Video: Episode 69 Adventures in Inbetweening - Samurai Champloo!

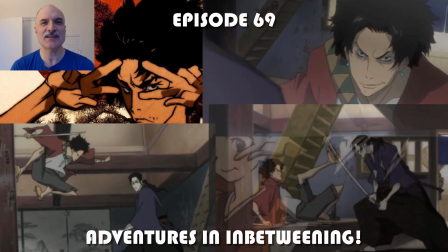All right welcome to episode 69 of adventures and in-betweening today i am looking at a show called samurai shampoo from 2004.
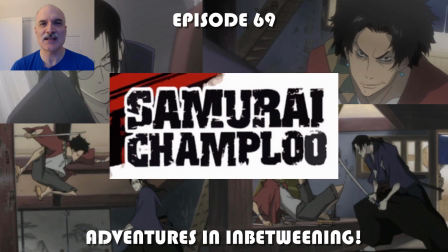i'm going to be breaking down the first sequence where Jin and Mugen meet and uh it's it's quite the meeting.
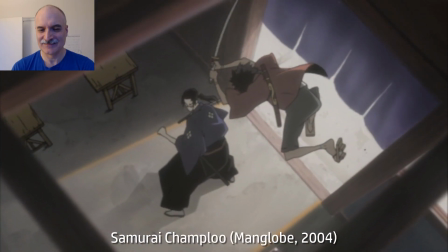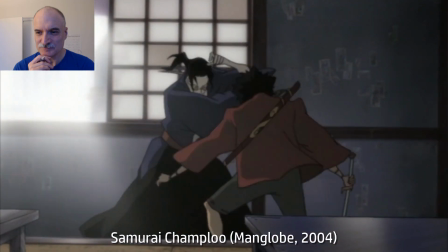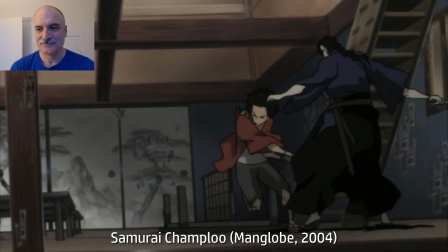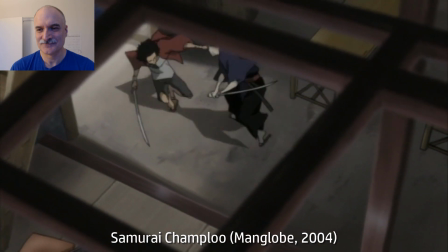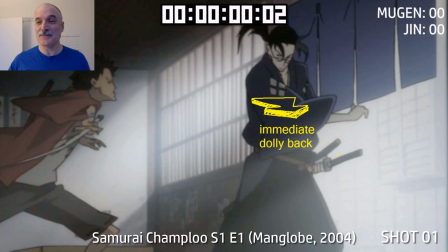wow that is a lot happening in a short amount of time so you can see i am uh i'm adding a strike counter at the top there to see how
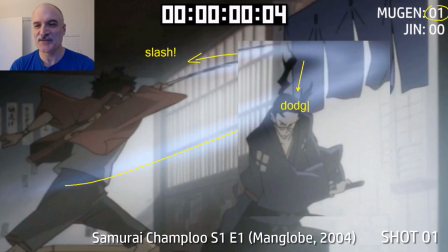many different strikes they're taking at each other we can keep track of him here's mugen's first strike slashing at gene gene is dodging
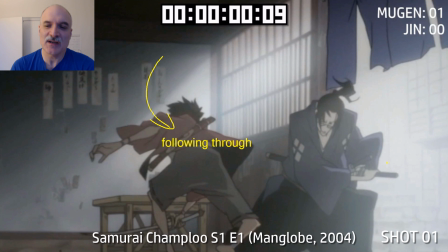at the same time as the slash got the after image of the sword there the camera is going to be following mugen but it's delayed following through with his
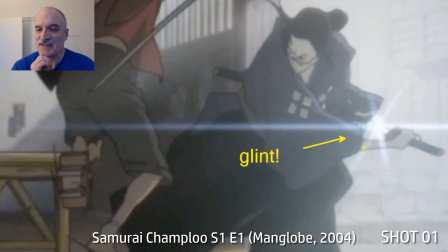action they can see that the uh the drapery that's hanging up there is affected by his slash now just for gene uh is going
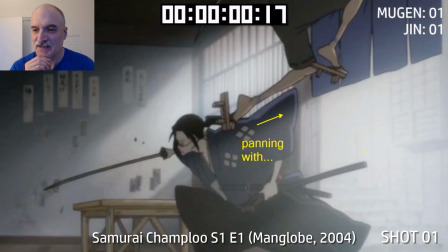to make his attack the glint of the sword and then boom comes across there we're panning with um mugen as he goes across here gene's following through.
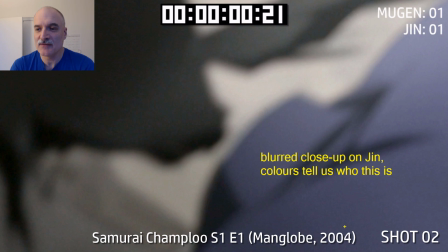Great silhouette on Mugen. We're going to cut to a reverse shot here looking down on Gene out of focus.
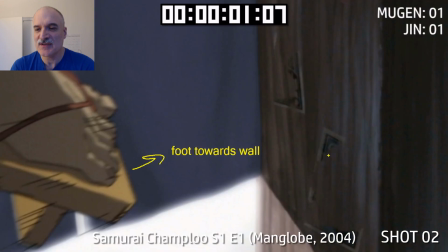Just a 10 frame shot really fast. He turns, comes into focus. He's surprised at how fast Mugen was and unconventional.
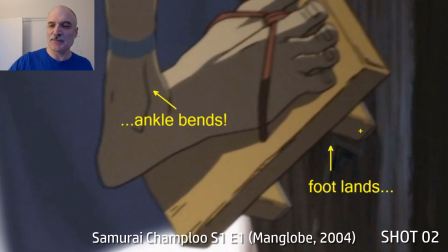You can see how what he's doing here. We've got a close up of his foot. It's going to land on the pillar here.
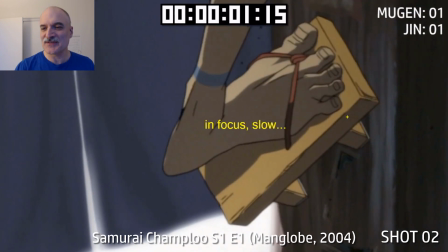Ankle is going to bend. Slow, slow, slow, slow, slow. Boom. Big push off.
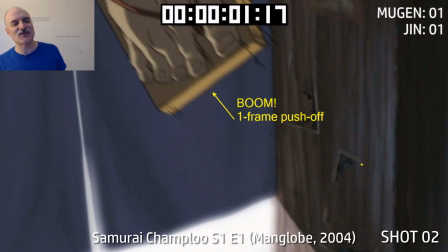There's tons of contrast in this.
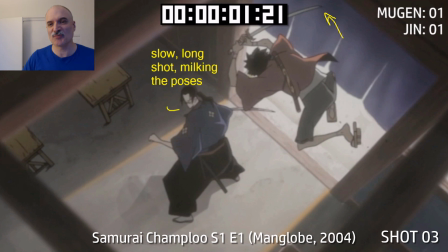There's so much setting up a fast mash motion by having slow motions precede it this here this this shot is all about slow
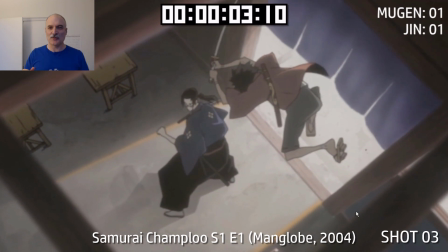it's all about things happening really really really slow and i'll just play it again in slow more motion here you can just see it's all just setting up this nice
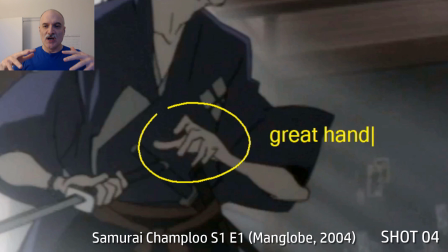silhouette gives us a breath we just had and then it's like what just happened we go okay and then we get back into the action look at that terrific hand
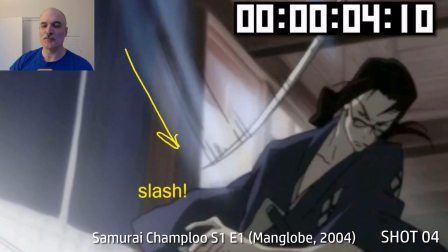drawing there here comes mugen gene is calm in general mugen is wild and all over the place here comes his slash gene still
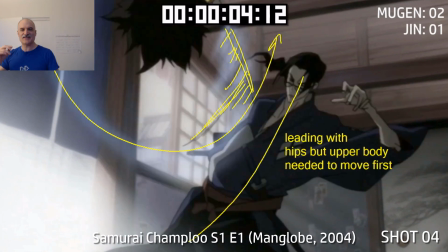manages to dodge it he's leading with his hips but he still needs to move his upper body first and then he's immediately counter striking mugen
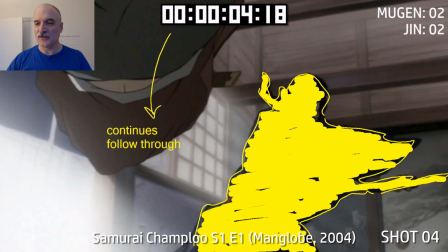is dodging in the air doing his flipping around there continues his follow through look at this wonderful tight silhouette of gene if you ever look at silhouettes of
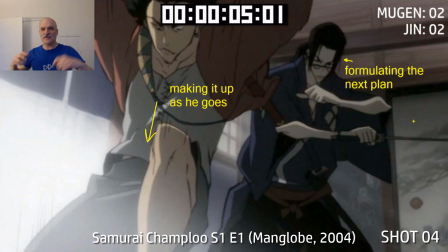gene does this quick move quick move very tight silhouette mugen's all
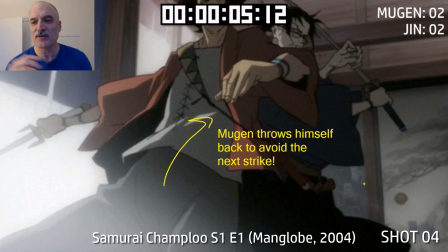over the place so much going on he throws himself back here to avoid the next strike.
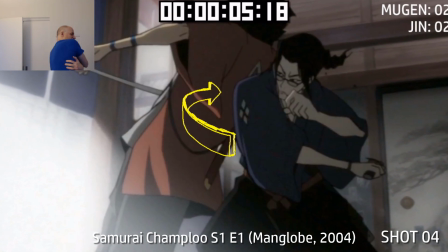Gene can't get him. Gene was ready to do the backhand, but suddenly Mugen's right on him. Spinning him around.
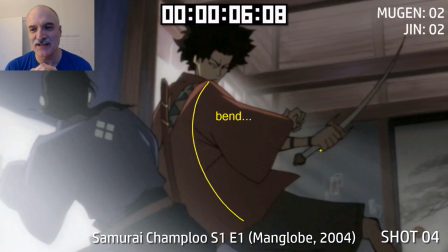Gene is like, well, okay, I haven't fought anybody like this before. Now Mugen is bending here.
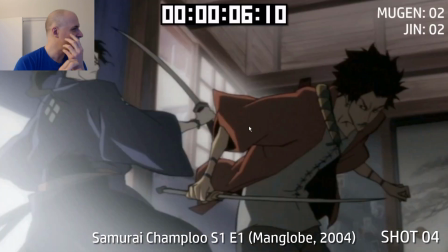Boom. Separation. Keeps his eyes looking back, watching Gene.
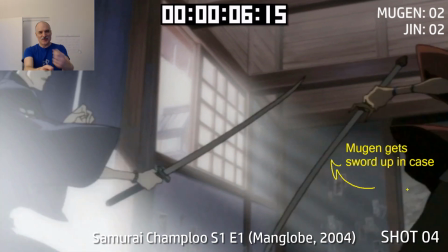Now Gene's kind of gesturing forward with this sword here. Mugen's sword comes up just in case, but that wasn't really an attack.
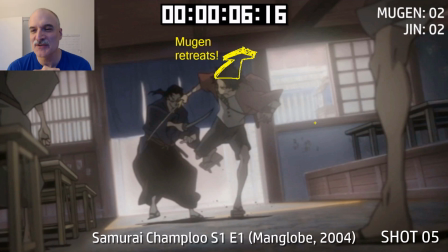Mugen's already too far away.
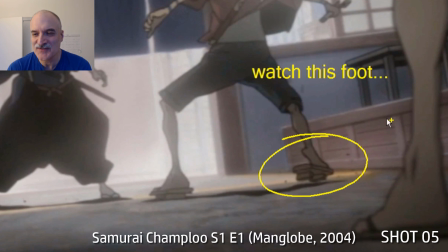Mugen's retreating here and they're settling down even even this foot watch the screen right foot here mugan settles it down even even how he stands is
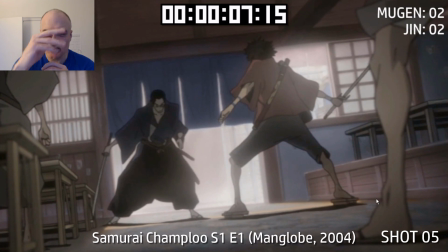unconventional and now we got this nice foreground elements here got this perspective on the left side with the tables and chairs both of them are sizing up
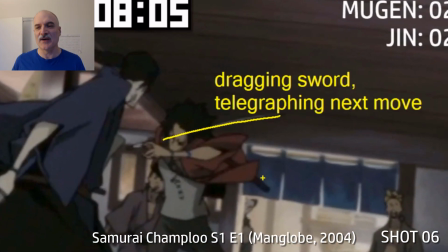song because of the situation they have a bit of conversation and they're back to it now mugan again he's just telegraphing his next move
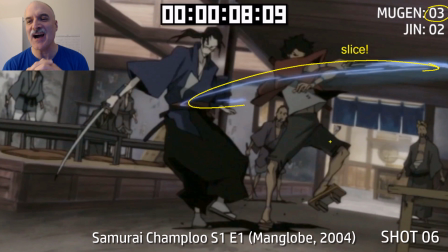gene is much more compact he you can't see what's coming he's hiding what's about to happen we're gonna look at it look at the wildness of that slice there
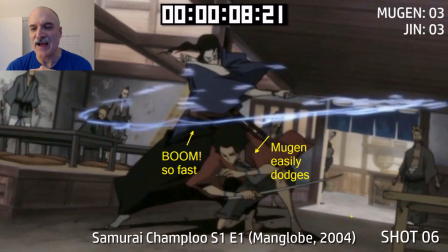here comes gene ready to swing boom so fast but moving still easily easily dodges it all these characters in the background
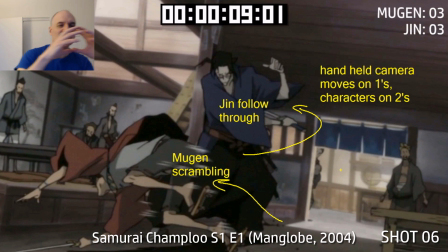none of them are moving completely still now the handheld camera here is on ones that the characters are moving on twos so we get this nice contrast there